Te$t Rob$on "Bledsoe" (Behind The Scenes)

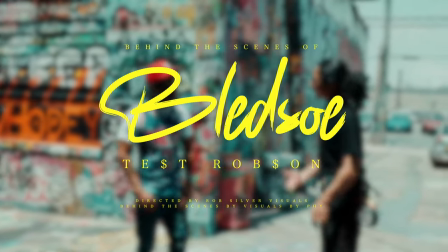[0:00]
All right, so do you prefer if I call you Test? Is that? Yeah, you... Do you have any preference? Uh, matter of fact, my real name is ******, so you could just call me that.
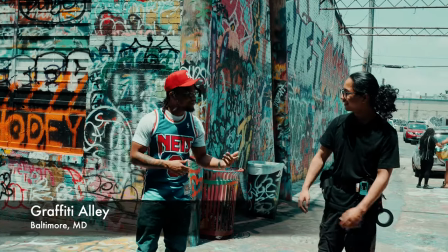[0:08]
Gotcha, that's my middle name. Come on, that's your middle name? Yeah, ******, yeah.
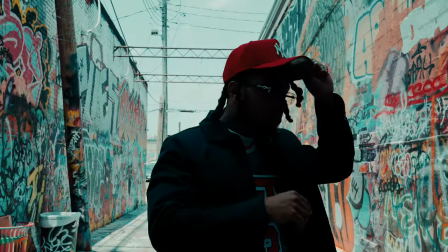[0:12]
If I could get you, kind of like right here, looking at the camera, if you want to take one step to your left, perfect, right there.
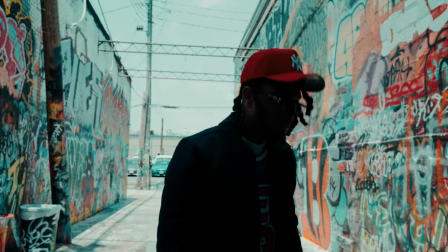[0:19]
Keep your feet exactly where they are for this take, but everything upper body, you can kind of move.
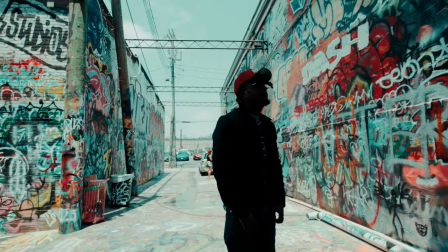[0:24] I see Jaws, I'm flyers, air reception, I'm worth it, carry a message like...
You'll also find that I like to do different focal lengths of the same shot for variation.
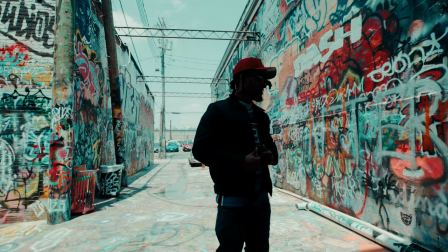[0:32]
Kid at the candy store right now. Hey, camera's rolling. Ready to go again?
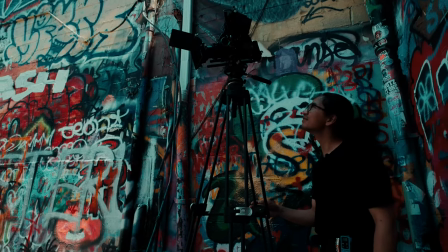[0:38]
It's lyrically so good. Yes, sir. We're going to cut there. Great. All right, let's move on.
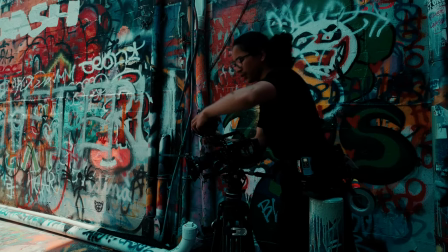[0:44]
Let's do that shot that I was talking about before, that low super wide with you kind of by the right on the street there.
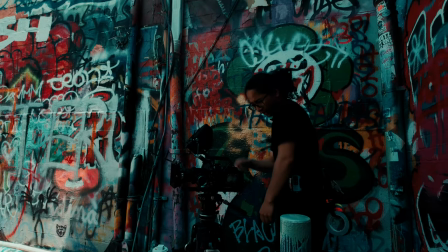[0:50]
So I'll help you set up with that in just a moment. Figure out how to wrangle all of my belongings. Dude, I fuck with the Thames.
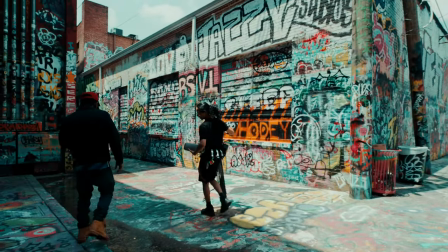[0:56]
I used to have a pair, but then I just royally beat them up. Ain't gonna lie, you can kind of do that with some Tims.
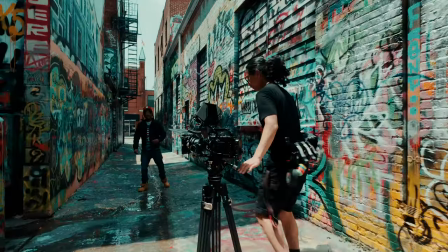[1:02]
It's not as bad. That's true. So, Tess, Alan, if you want to come with me.
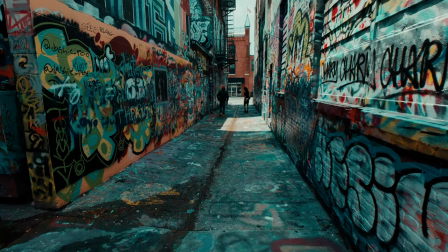[1:08]
So, right where this little ray of sunlight is here, like right on the edge of the street,
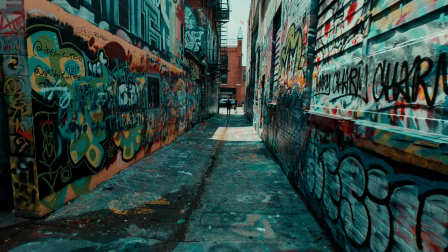[1:14]
I think it would be super dope if you were kind of like right here, just kind of pacing back and forth,
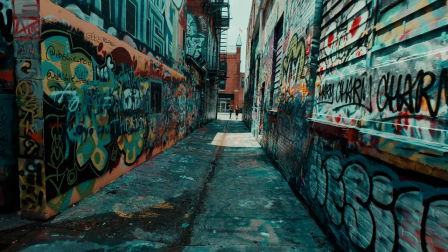[1:19]
just kind of wrapping to yourself. Forget that the camera's there. Right there. And we just have this huge wide shot, and we see the alleyway,
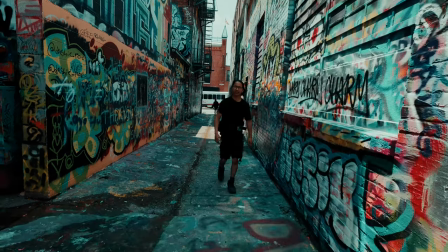[1:25]
the city, and you're just kind of in there that's cool cool gotta stay hydrated today i'm already losing like a quart of water
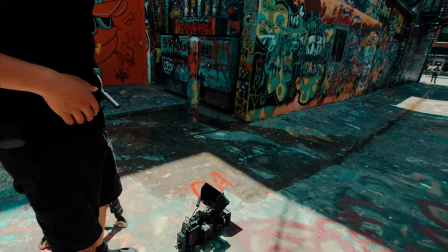[1:31]
just through my skin i'm gonna balance it on a flashlight because we're all for we're all about
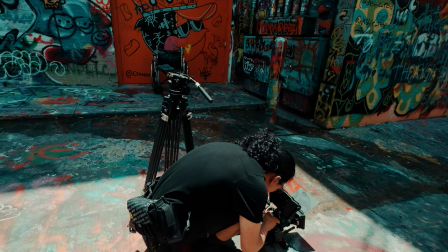[1:37]
innovation here that's actually such a sick shot if you're just off in your own headspace just wrapping yourself i really want to see your hand
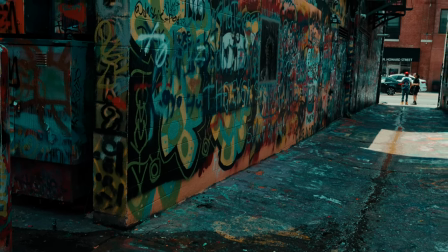[1:45]
movements too here like if you're talking to the sky too like that's really dope all right cameras rolling good to go yeah really wanted to get like immersed
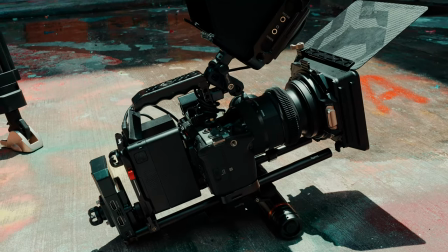[1:53]
in the city kind of vibe we out here balancing cameras on flashlights and shit got to do what you got to do for the shot right
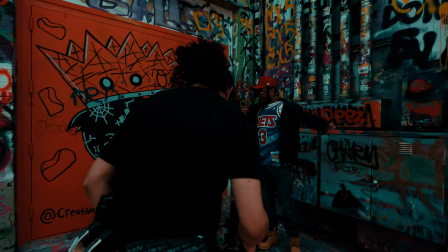[2:04]
i wonder why this is here the person just get up and walk away cool so if you can kind of step a little bit closer to me perfect
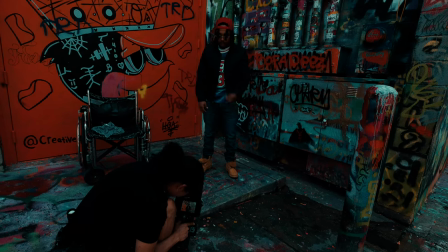[2:12]
right about there is perfect so for this one you're kind of standing over the camera and you can kind of lean into it too like
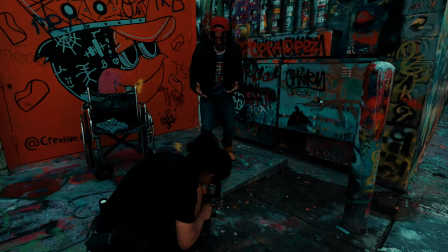[2:19]
like kind of like come Yeah!
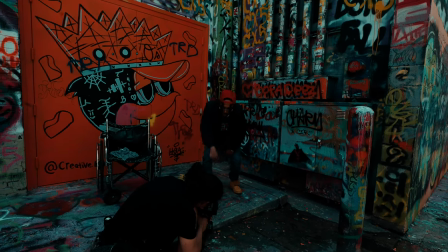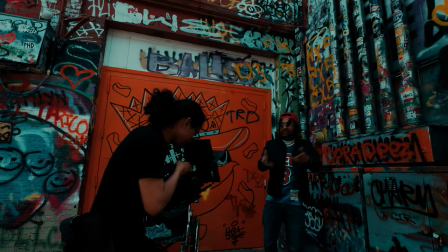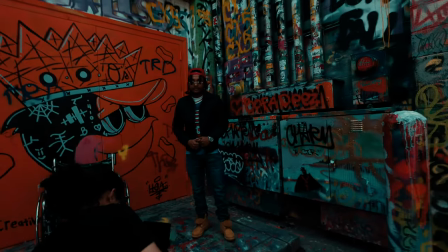[2:34]
Yes sir, let's cut. Great. Be kind of back there using the wall as a little bit of foreground.
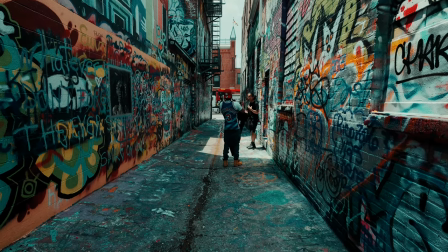[2:40]
Again, if you kind of just forget that the camera's here, you're off in your own zone. Just kind of wrap into yourself.
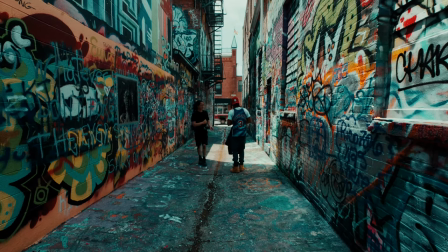[2:45]
We'll do some slow pans with it too. It'll look really cinematic.
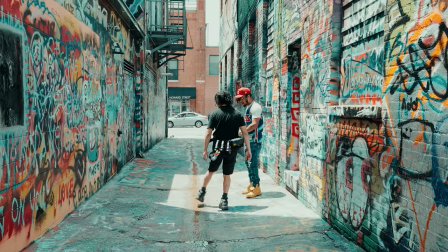[2:48]
You just want to kind of stay behind this line behind the water line, and then in this direction
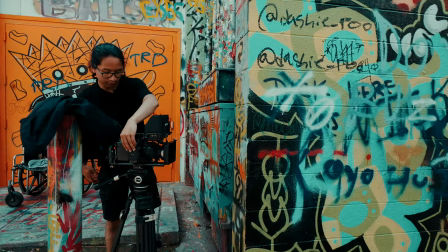[2:55]
Try not to walk past these two people All right, let me know when you're ready let's wait for this person
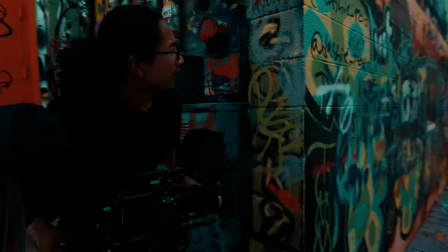[3:05]
All right, let me know when you're ready
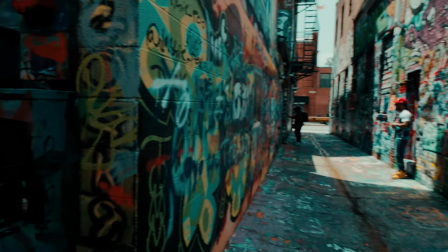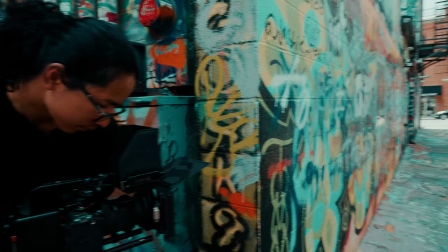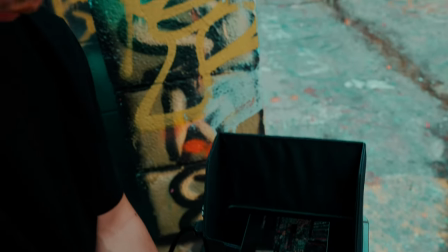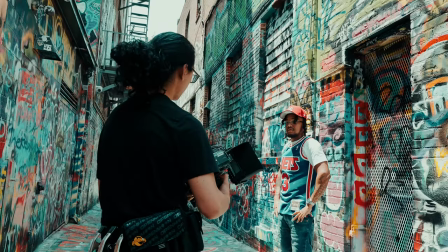[3:24]
What I'm doing with this shot, it looks really blurry, so I'm not really going to see it.
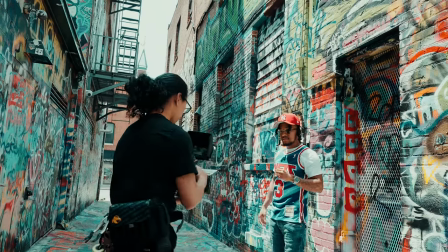[3:30]
It's more or less just to get the motion for a transition.
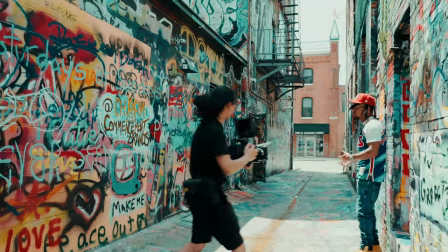[3:37]
Cool, that's great. Awesome. Alright, let's move on.
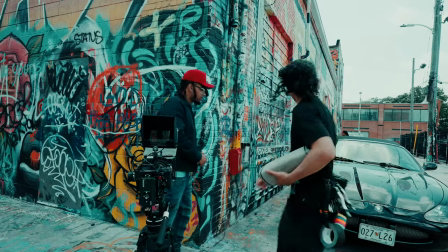[3:43]
Nodding to the beat. That'd be sick. And then I can shoot across the car and get Muhammad Ali in the back.
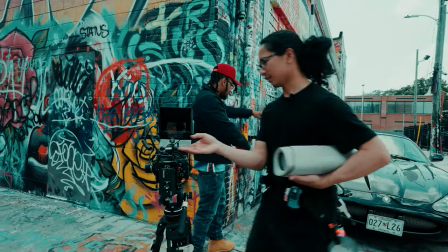[3:49]
And that'd be cool.
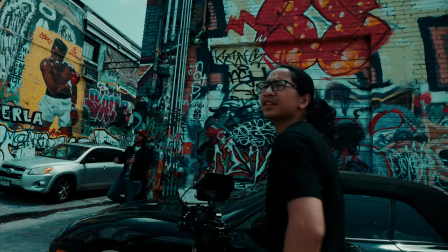[3:53]
yeah that's great yeah i'm trying to think there's any other shots out here i want to do